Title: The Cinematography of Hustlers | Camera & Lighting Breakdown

So the basic idea here is we wanted the whole bar to be lit, because we knew we were going to have to shoot everywhere and we had no time. so it was a lot about communicating with art,
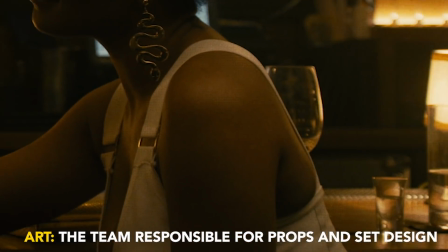the art department. Every one of those little practical lamps that we asked Art to basically put them, like we said, you can't put too many of these in the bar.
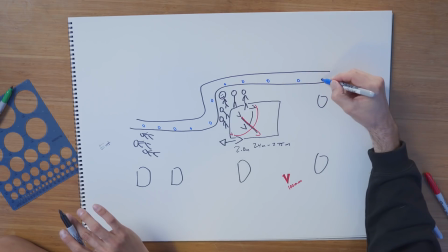Like it needs to feel like this is the style of this bar is that they put lots of little practical lamps on every single table. You just want as many point sources and glowing things as possible.
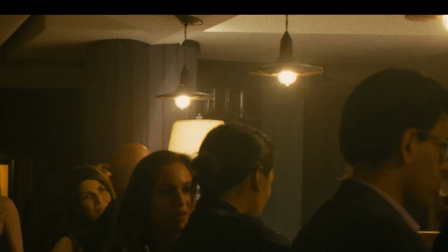And then the main thing that's going on is hidden above the bar, there is a long LED strip that's shooting up into the ceiling.
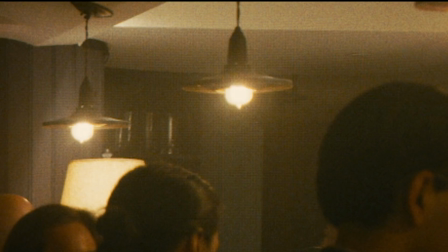So off on the right, where those people are sitting, above them, it's hidden because there's like a lip,
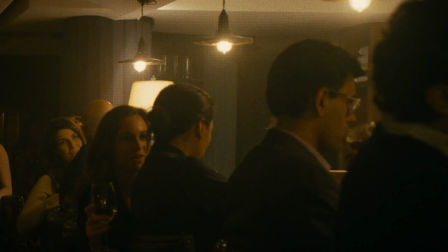but inside that lip is something shooting down and it bounces off the bar. And then you have all the actual bar lights themselves, which are just at that location that we dimmed down.
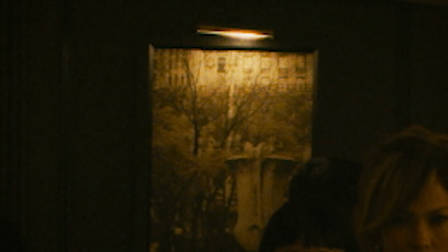The ones that are on those picture frames, Art brought those in. Those are little things that just clip and they look like they're like fancy little painting lights.
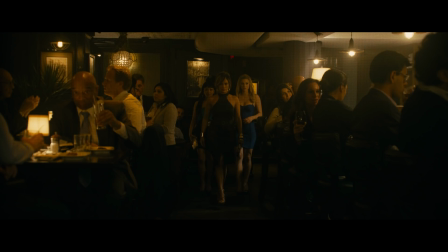You want the whole bar to feel like a warm, soft glow that's coming from a billion different little sources, not from like our movie lights. And two, it just means everywhere you point, there's little point sources and they reflect and it gives it like a reality. And then we asked for white tablecloths so that it bounces up. You just want to do all these things that give the whole place this like glowing, uniform, gloomy thing. Yeah, it gives this kind of atmospheric soft light.
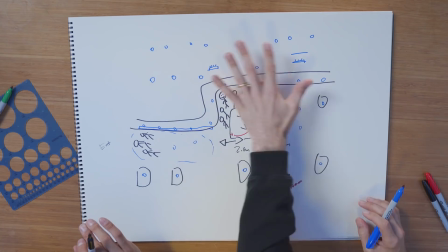Exactly. That kind of passes through more. So then we hazed up the place. It takes all these little lights and just brings it up a little bit.
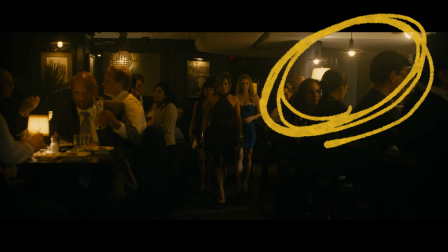Usually I ask for the hazer to be put in the background. So the first thing you do when you get there is like talk to the effects person. You say like the main setup is looking this way. So put the hazer somewhere way back there. Because if the hazer is in your camera, you're just blasting smoke into the foreground.
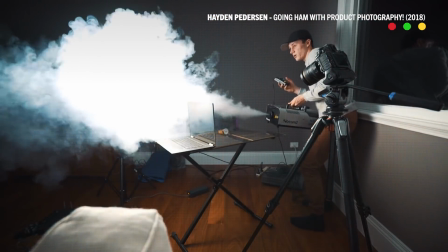And you're literally just gonna, your front light's just gonna hit it and it's just gonna become the squash. It's better to have it come from the back. It just makes everything milky and not as visible. Yeah. For people that don't know, what's the difference between haze and fog? Haze is thinner than fog.
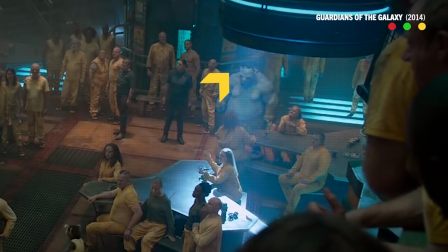Haze will give texture in the air and is generally like lighter.
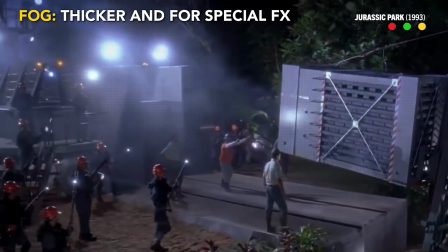Fog and smoke look like fog and smoke and are much heavier and also they don't stay in the air as easily.
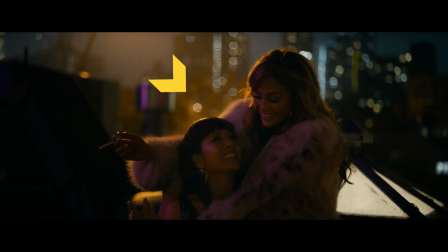For the rooftop scene, it was fog, so it looked like it was billowing in the background. and for this scene, it was haze, so it would stay in the room.
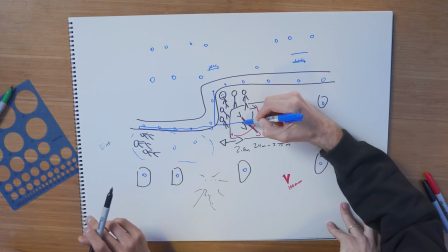Then the main thing that's going on here is that above our main area, rigged to the ceiling off of 2x4s, is light tile.
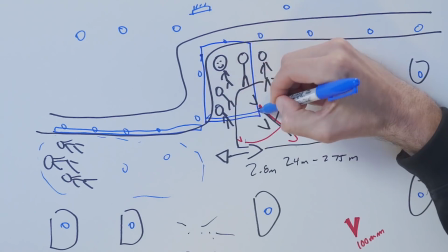Probably something like this rigged above is like one or two of them.
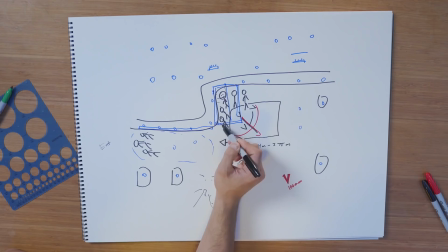These are just big tiles of light that are just kind of shooting down like this. That point right down. And that's to give them that kind of soft overhead glow.
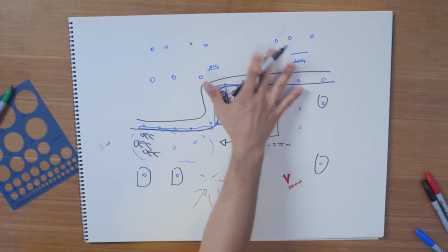Exactly. Essentially, what it's like is you're making like a big 3D soft light by doing this kind of matrix of little lights everywhere. And then you're cheating with this one. And then the diffusion for this is the haze and it makes this kind of you are inside of
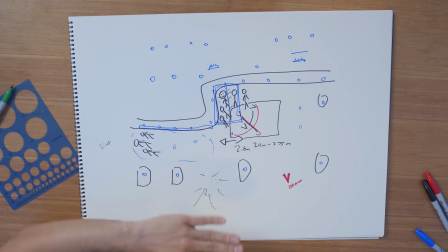this giant soft light Yeah And then on top of them you shape it a little bit more by adding a topper above there Exactly, and that's it is awesome. This is all art like art had to kill it on this day They had to bring the right lights with the way to communicate at the right kinds of like covers The bar didn't have any of this naturally none of it. I mean it had the hanging lights, you know Hold on before we begin, you know we have to thank Squarespace for sponsoring this video. From websites to the online store to marketing tools and analytics, Squarespace is the all-in-one platform to build a beautiful online presence and to run your business.
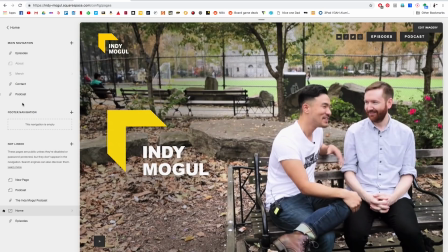It's because of them that our website looks as great as it does since we just returned. Let me let you in on a little secret.
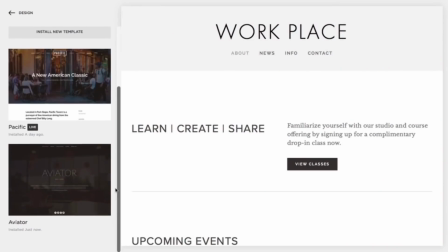We didn't entirely design it on our own. Believe it or not, we actually started with a template. We just picked one and went from there.
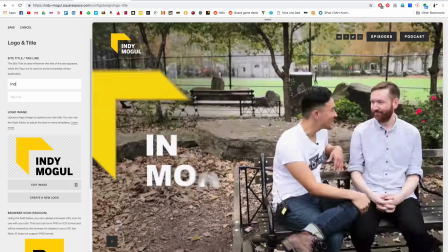Then all we had to do was add in this cool little video background, change and mess around with a couple of these menus. Took us literally one afternoon total and all of a sudden, bang, we had a website that we could call our own. If you wanna be anything like us, make a beautiful website with next to no experience in designing them, check out Squarespace. In fact, we'll even sweeten the deal by offering 10% off of your first purchase of a website or domain. So head on over to squarespace.com slash IndieMogul and you'll be well on your way to creating a website for free that will be near and dear to your heart.
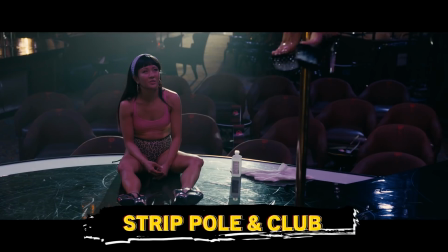And now, back to the episode. The scene where Ramona, played by Jennifer Lopez, begins to teach Destiny how to strip.
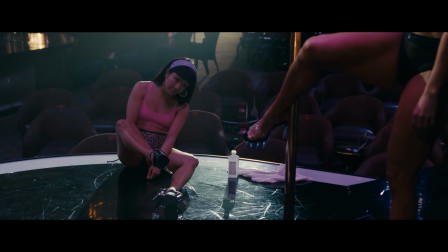Front hook. Ankle hook. Yep. Knee hook.
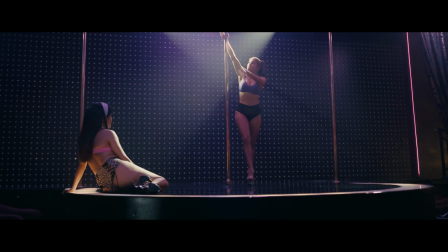Hold on with that knee, okay. From here you can do the carousel. Put your head back.
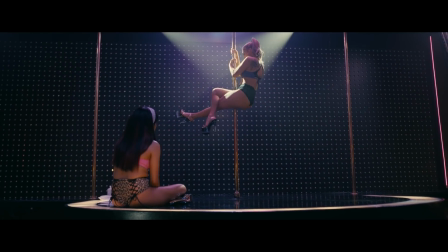There's a table top.
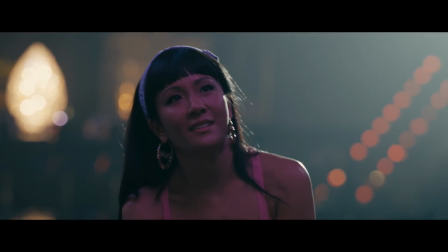I can't do that. You can do that. You're gonna do that.